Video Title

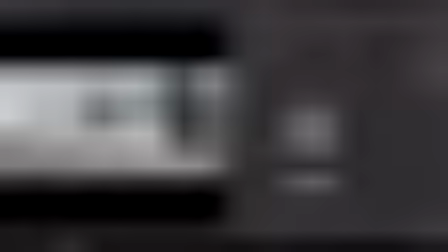518s
And let's drop down a color correct node. I'll remove the saturation a bit.
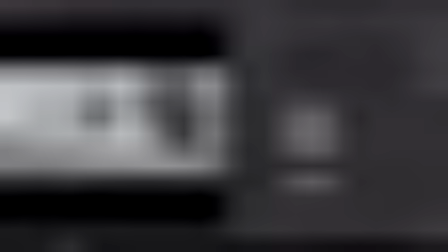532s
We can always add a saturation later on, but by playing with low saturation,
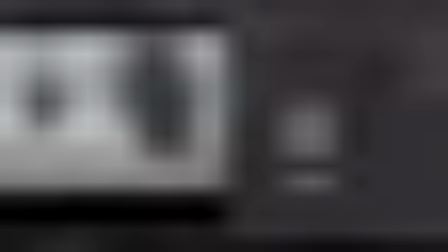538s
it's much more easier to visualize the composite.
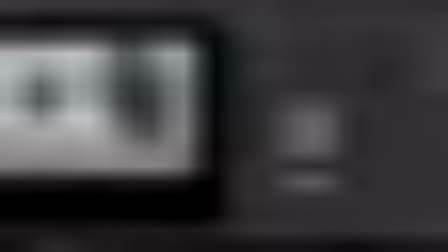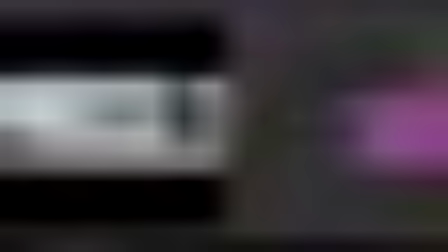550s
And let's go ahead and see along with our rocks.
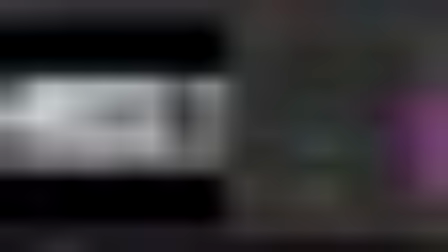And I have the operation
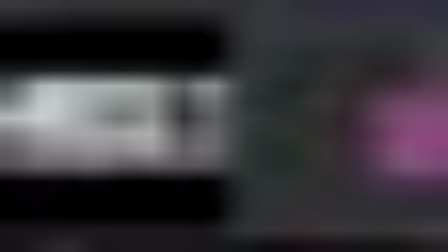564s
going wrong way because the rocks will be in the foreground,
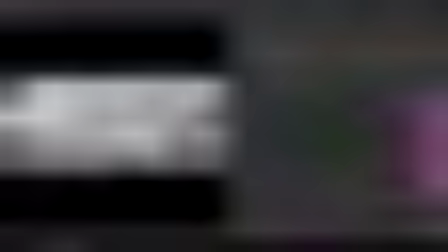569s
so we'll have to merge the ship before the rocks.
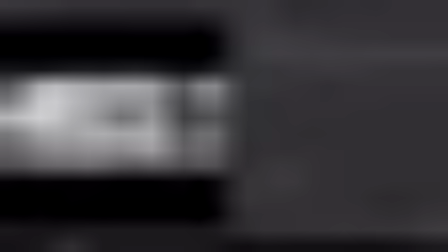578s
And now that's correct.
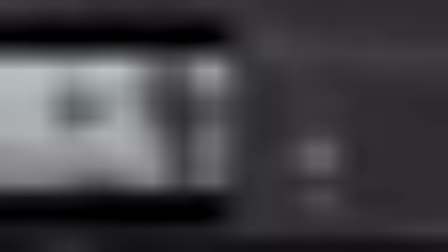591s
Yeah, I think the ship is sitting pretty well.
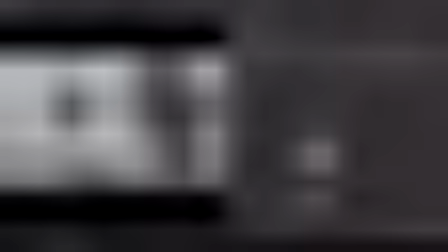598s
And one more thing before I go forward,
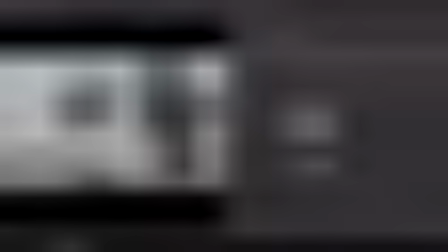602s
I'll do a 2D relighting on the top portion of the ship,
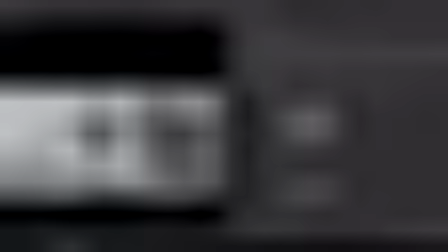611s
because since they are high in the sky, I think they should be a bit more washed out. So I'll drop a grade node.
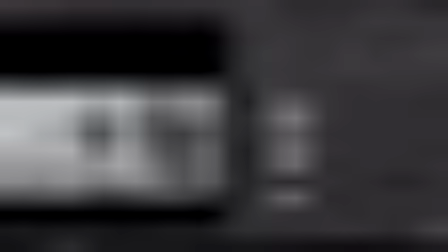623s
This will be, we'll rename it to top lighting, and let's drop a rotor node.
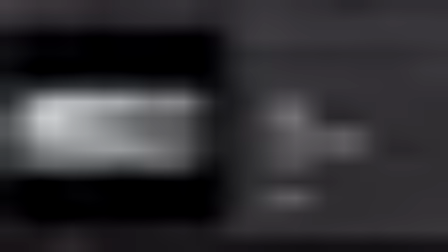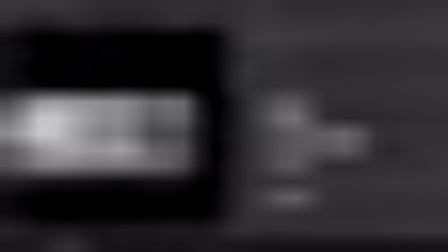637s
It's more like a skylight. And add a blur. We'll do a huge blur, that's 250, and use that as a mask for our grade. So now if we
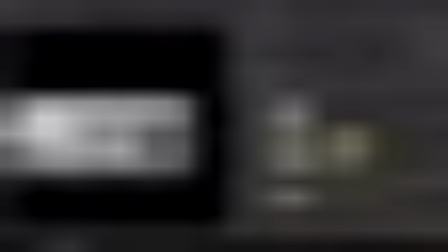657s
increase the gamma, so that's giving sort of atmospheric going on top of the ship. So let's put it to
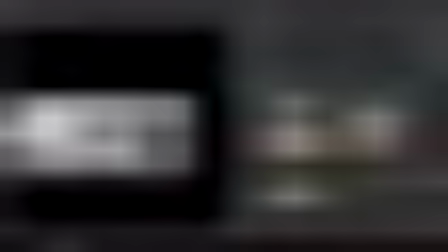673s
1.7 or 6, and then we can go down to the mix value and play with the blending. So let's say 0.5 is fine.
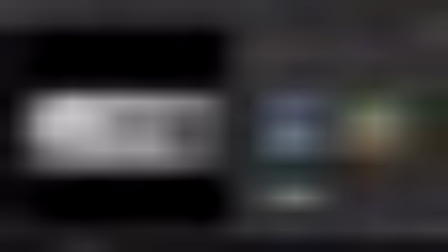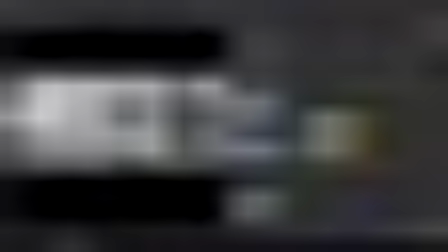699s
There are many techniques to
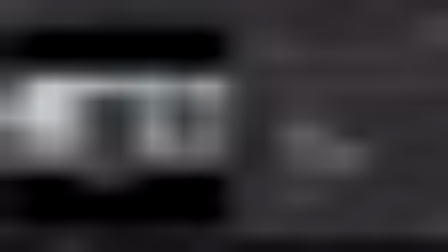703s
match colors, but in the end it always comes down to your eyes, what pleases you.
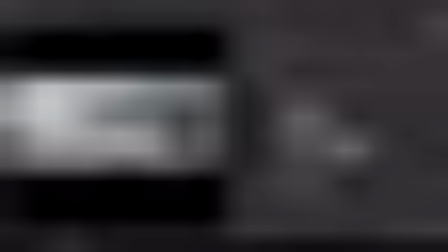711s
So for me it works. It might be wrong or right, but it works for me. So
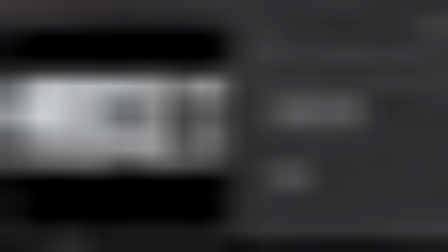and then I'll have to, because the ship and the background is much more further,
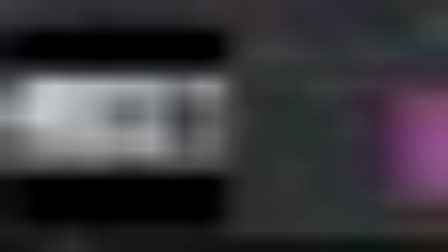731s
I'll disable my rocks for now.
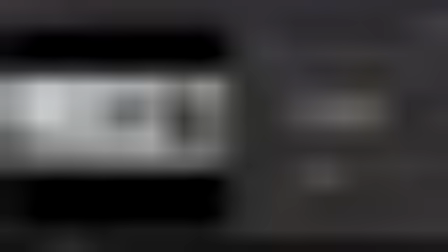738s
Yeah, so because my the second ship is much further in the background, I think it should be a little bit more washed out. So what I can do is now I can use my puzzle mat. Let's drop a dot node.
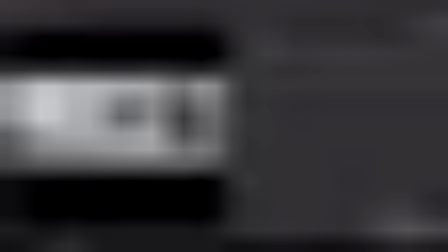761s
I'll isolate the back ship and grade it differently.